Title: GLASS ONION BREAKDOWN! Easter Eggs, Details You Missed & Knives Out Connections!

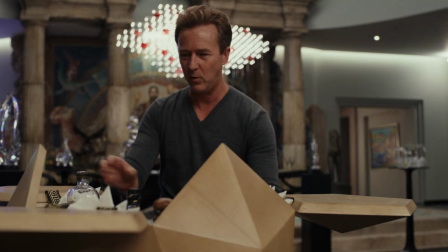But notice Duke hides it once Bertie tries to see the phone and right after this miles goes straight over to the bar and you can actually see him Pouring
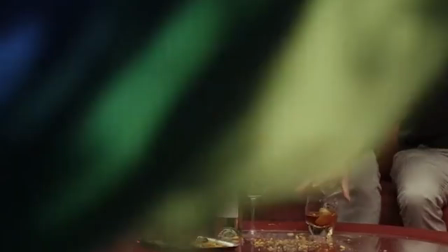pineapple juice in his cup and he does indeed hand this glass to Duke as Bertie spins Despite him later saying Duke just accidentally picked
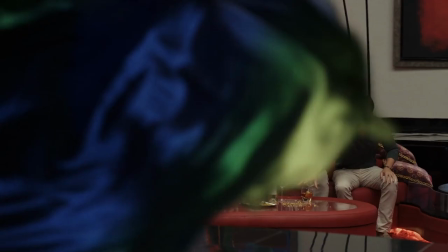up the wrong cup We saw with our eyes all of this go down in the first act of the movie You can see clearly through to the center of the glass onion if you actually watch this movie closely So all those complaining that the first half of this movie lied or deceived us
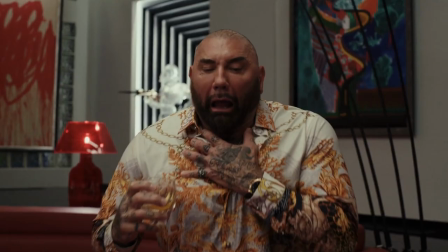even though that's totally okay for whodunits to do i think those critics are really masking other reasons they dislike this movie the kind of reasons i'm not really that interested
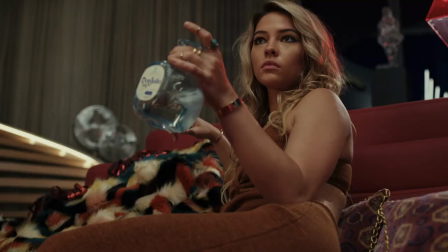in this movie absolutely gives us all the pieces to see miles murder duke and why he does it long before we get anywhere
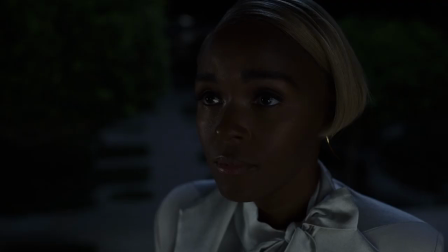near the second half trust me it's all in plain sight but you can actually see
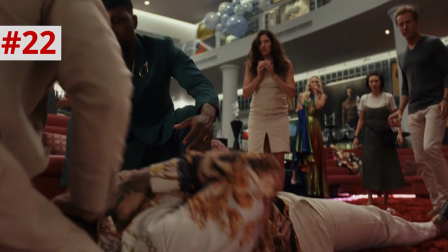the moment daniel craig's face when benoit figures it out is he choking i think yeah No, no,
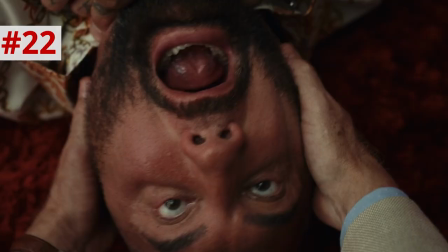it's not joking.
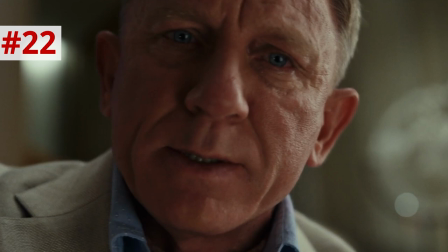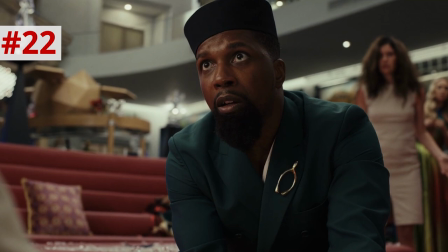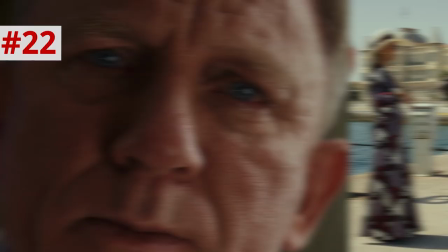It's really subtle, but you can see Daniel Craig's nostril flare. He is smelling the pineapple juice, and he remembers what Duke said on the dock.
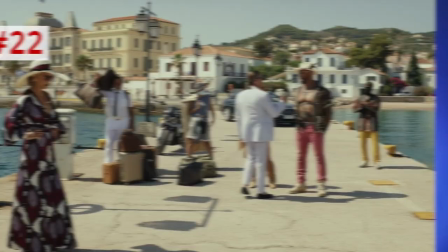Again, a line that we all heard.
No pineapple on there, right? Duke don't answer pineapple. There's no pineapple.
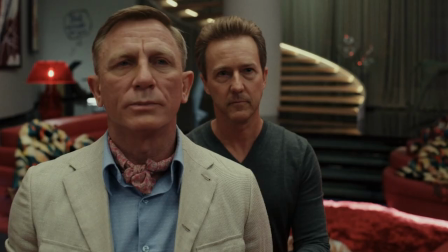There's also a pretty clear red flag that Miles stole Duke's phone.
Miles! I'm just going to silence Duke's phone.
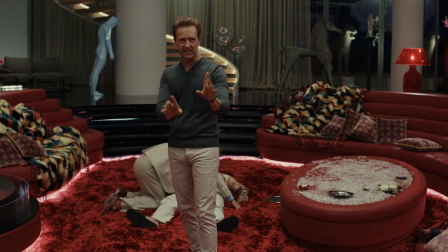We're staying right here in this room. I'm keeping you all in plain sight until that boat arrives.
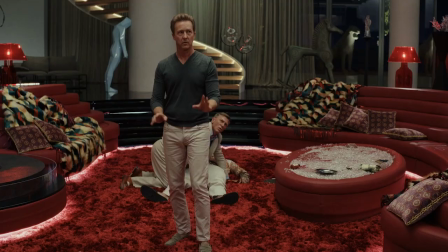Where's Duke's phone? It just dinged. It must be here.
Yeah, Benoit didn't hear it dinging from the body. He heard it dinging from Miles' back pocket, which was right in front of the body. And when Peg approaches Miles, knows how Miles scampers away so that she won't see it in his pocket or be able to locate where the phone is.
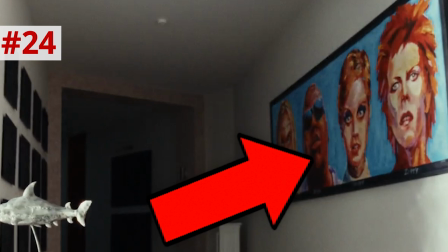He needs to get away from her so he can silence it. So in the sequence where they're scrambling through the darkness, the hallway painting next to Miles shows four pop icons whose names all rhyme. You got Iggy Pop, Biggie Smalls, Twiggy and Ziggy Stardust. Iggy Piggy, Twiggy Ziggy.
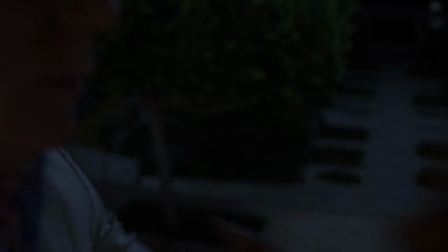It's so stupid. When Benoit runs back into Helen, he does call her by her real name.
Helen!
This is actually the first time we hear the name Helen in this movie.
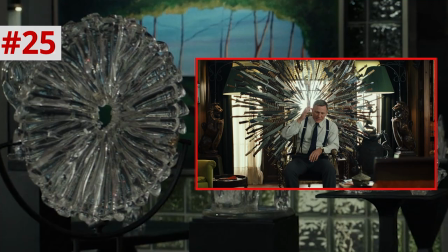So as Benoit starts to explain to everyone what happened, notice the glass sculpture to the left actually resembles the knife wheel from the Thromby house and Knives Out.
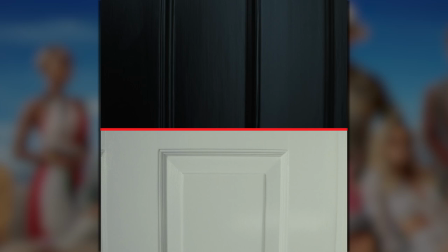So the midpoint of the movie begins with the same framing as the opening shot of the film, a hand knocking on the door, because this movie is essentially starting over from the beginning.
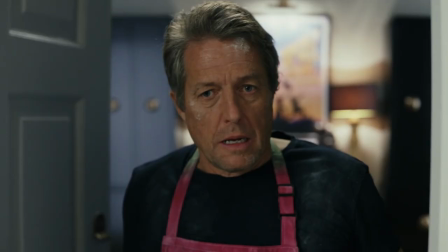Hugh Gray cameos as Benoit's partner, Philip. He's covered in flour and holding yeast starter, as many during COVID took up bread baking.
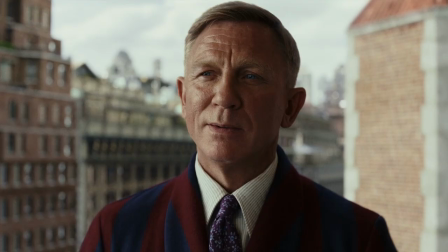Helen tries to hire Benoit, as in her words, the world's greatest detective, but he responds, I'm not Batman.
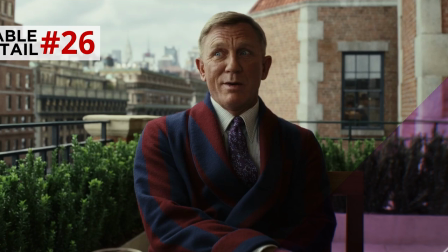Batman's moniker, of course, the world's greatest detective, but listen closely a moment later.
No, that's outrageous.
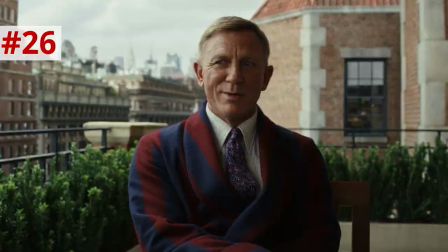I wouldn't... Well, now. Wow, now that...
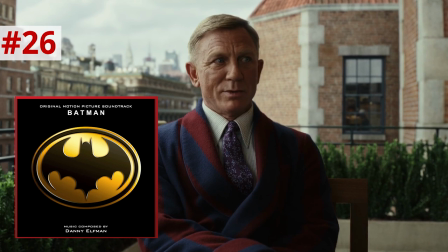Yes.
Ah, as Benoit starts to form his plan in his head, the score does sample the melody of Danny Elfman's Batman theme.
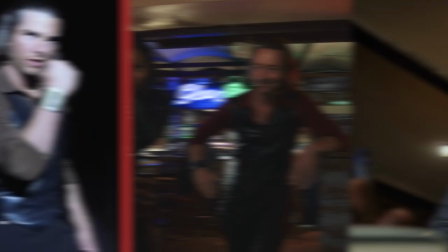So in the bar flashback, the original Glass Onion, Miles is dressed like Tom Cruise's Alpha Bro motivational speaker for Magnolia, fitting that he would name this company Alpha.
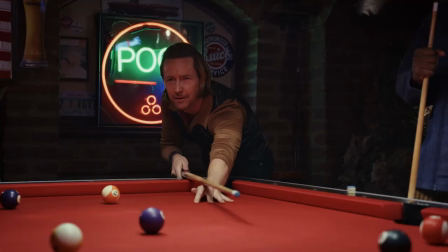Actually, when Miles first sees Andy drawing up her business plan on the cocktail napkin, he lines up what should be an easy corner shot on the pool table, but he totally misses it.
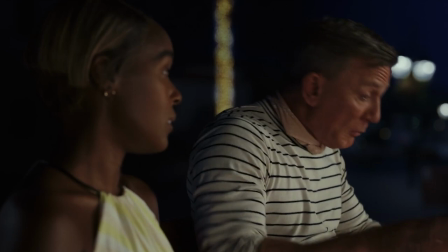Helen draws up a motive and opportunity grid, saying it reminds her of a clue notepad, which Benoit cringes at because he hates overly simple party games.
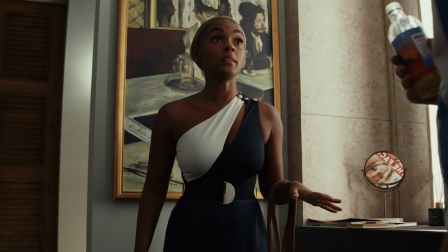But in this regard, Helen does end up proving better at the clue aspect of the sleuthing process. She snoops from room to room.
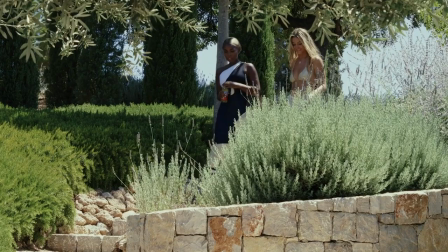She learns as much as she can about each person including whiskey Which is so important because whiskey is the one who tells her that miles saw her for her
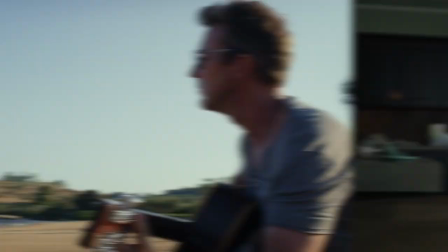birthday Which was two weeks prior proving that miles was not in Greece the whole time Showing how he had the opportunity to kill Andy
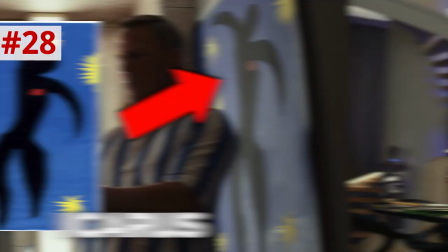when Helen and Benoit check into the bathroom There actually is a Matisse painting there that is Matisse's Icarus Foreshadowing miles flying too close to the Sun and falling in a heap of flame But that figure also has a red mark exactly where miles will shoot Helen.